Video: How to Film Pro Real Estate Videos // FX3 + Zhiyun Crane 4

Now that aspect is actually fully wireless you can see I have a cable plugged in there you don't need that cable plugged in for the Bluetooth shutter control. What that cable is plugged in for is to give you control over this dial right here.
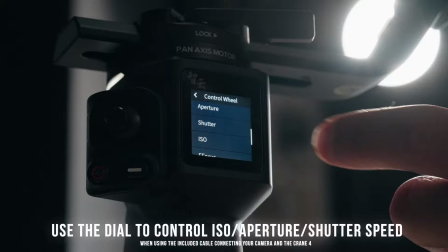446s
So you can set that to your ISO, your aperture, or your shutter speed.
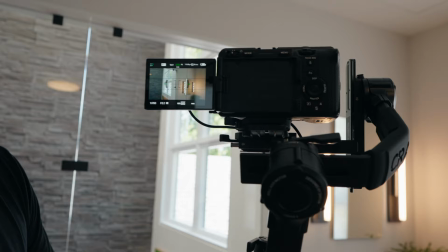450s
So you can see, Junisha, if you come in close on the screen there, when I turn that dial, it actually turns the ISO on there as well. So realistically speaking, I actually don't need to touch the camera. I can film and shoot just by start and stop record with the Bluetooth shutter and then my ISO control on the dial right there.
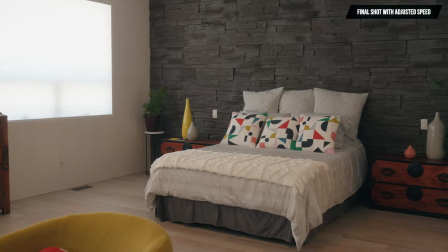468s
Start in the room and then come backwards around the door because then you
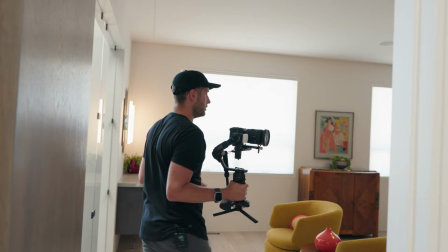473s
can just reverse that in post instead of having to go around the door and then it might not focus on the bed in time. So what you want in focus is in focus, you reverse it in post, it's just easier.
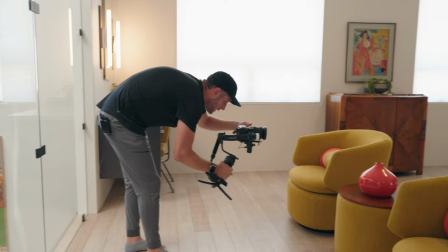481s
We're gonna use these beautiful chairs here to do a little bit of shot blocking.
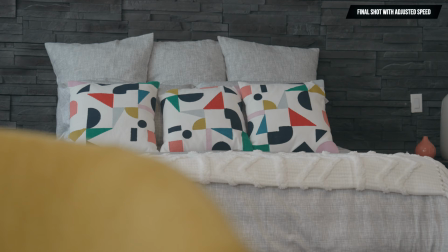485s
We're gonna go into 70 and we're gonna just reveal the bed here never so slowly.
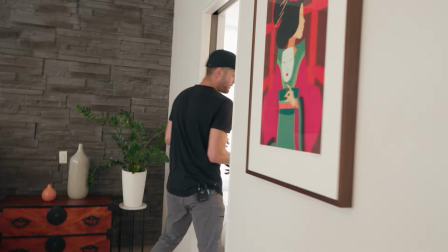494s
this handle is actually useful for lower angle shots definitely got to get this bathroom because it's beautiful tough thing with this bathroom is the mirror the mirror is right in
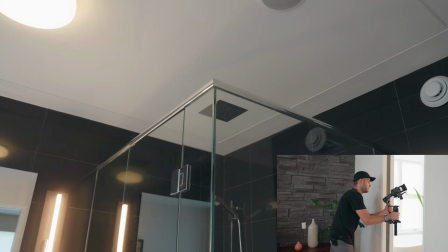503s
the shot so we're going to go to pan follow mode oh sorry just follow and then i can angle down like that
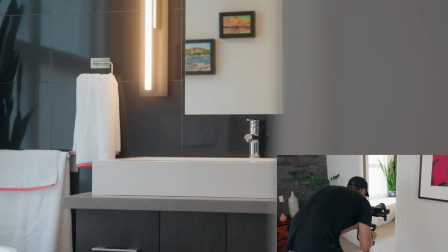513s
revealing that sink just from the edge of the door so it's a little bit overexposed I'm gonna go just like that.
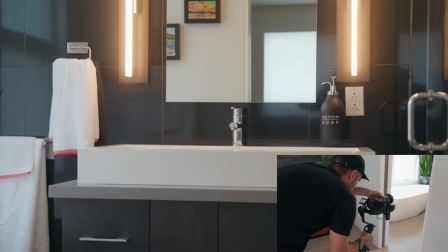520s
The shot is actually gonna be that way, but what I'm gonna do is I'm gonna focus on the tap first. Actually go a bit more.
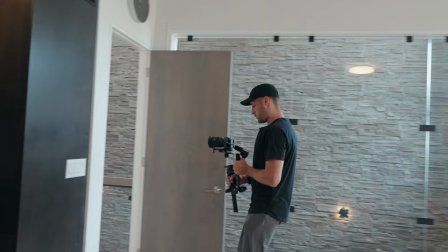526s
And then we use the edge of that door and then we'll reverse that in post. There might only be a second of that that I use, but because it's slow motion, we can slow it right down.
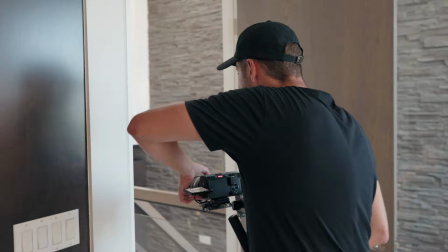535s
Let's try and show a little bit of this lobby, but through the kitchen.
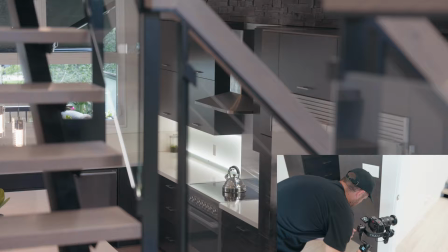541s
Kitchen is in focus, the oven specifically. And now I can, there we go so we're kind of shooting through the stairs and everything that's going on here if you want to quickly move the gimbal you can just move it to the angle you want it hold it there and it will stay so that can be pretty useful too try
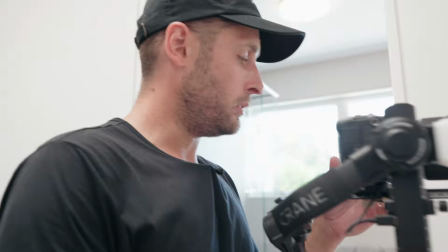561s
and reveal the lobby now because we're really high up you don't typically get to be this high up and see the front door in a house So,
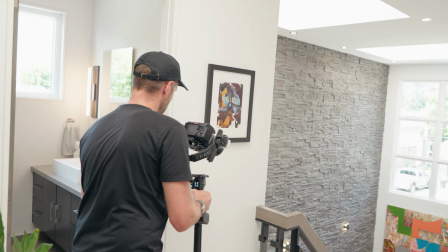571s
70, focus on the door, using the corner of this wall right here, and you can still see the door.
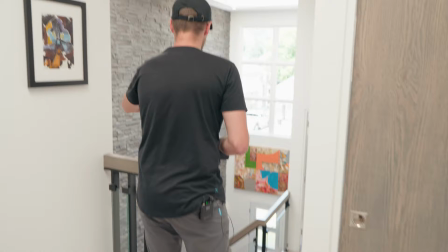578s
Tap on the door to focus here, and then come around that so slightly. There we go.
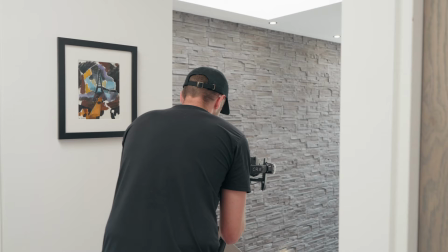584s
Now I'm gonna do the same thing, just wider. Just to give you a couple of different perspectives.
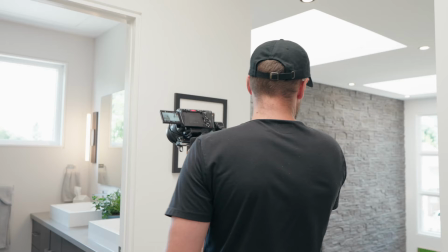590s
I'll go back, so slightly. Okay. This bathroom will be an easy one to shoot because there's less mirrors.
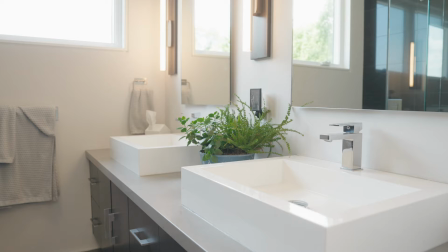598s
I'm going to go down to like sink level and we have too much light. I'm going to focus on the front sink here.
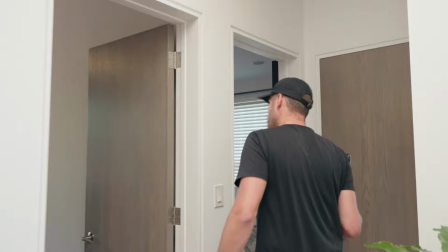606s
It's going to come back.
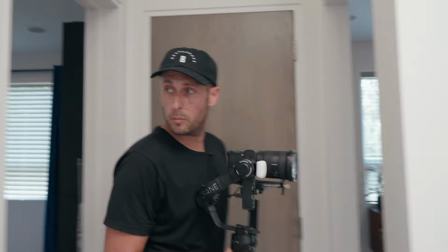610s
With bedrooms for this style of video I'll normally go with ones that stand out a little bit more.
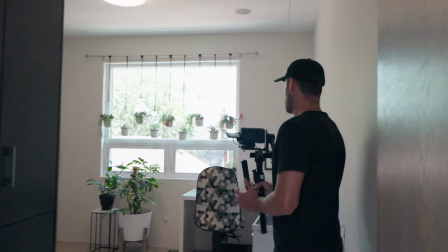615s
I do quite like the way that this one looks with all the plants here. So we'll use this which I'm assuming is an office.
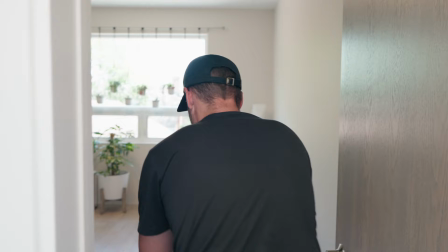621s
So it's going backwards slowly revealing everything
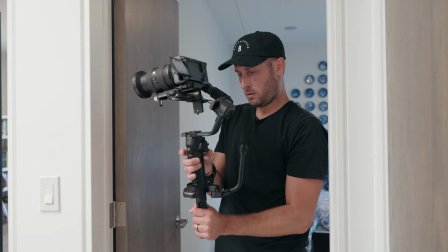626s
out the door perfect okay
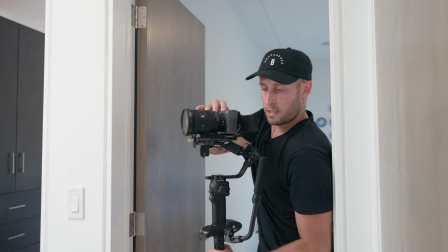632s
double tap to return the gimbal to its setting or center location now this gimbal actually does have a way to balance it in portrait mode or vertical mode as well I'll show you how to do that now really easy to do
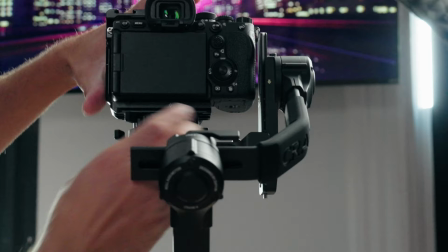645s
it so on the back of the gimbal right here you just loosen this little bit right here loosen that and then hold this button right here and then you can take that off like so.
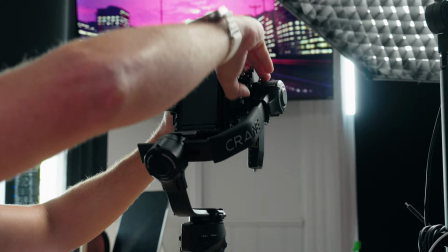656s
So that whole plate comes off there. Very simple then. This arm right here, literally just slide this on like that.
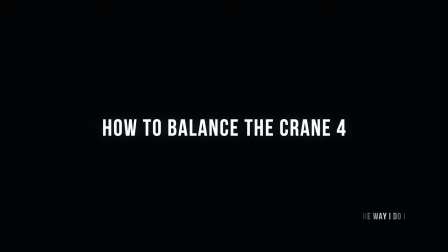664s
Lock it and then you just go ahead and balance it the regular way that you balance a gimbal.
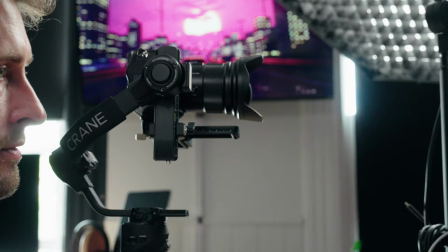670s
Now let me show you how to actually balance the gimbal but we'll do it in the regular horizontal way. So the flashing lights on the axes of the gimbals let us know that the gimbal isn't balanced properly.
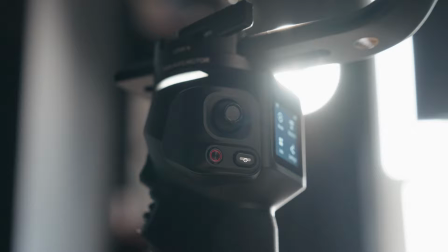678s
So I'm going to to show you how to balance this gimbal properly and the lights will hopefully go from being flashing red to white.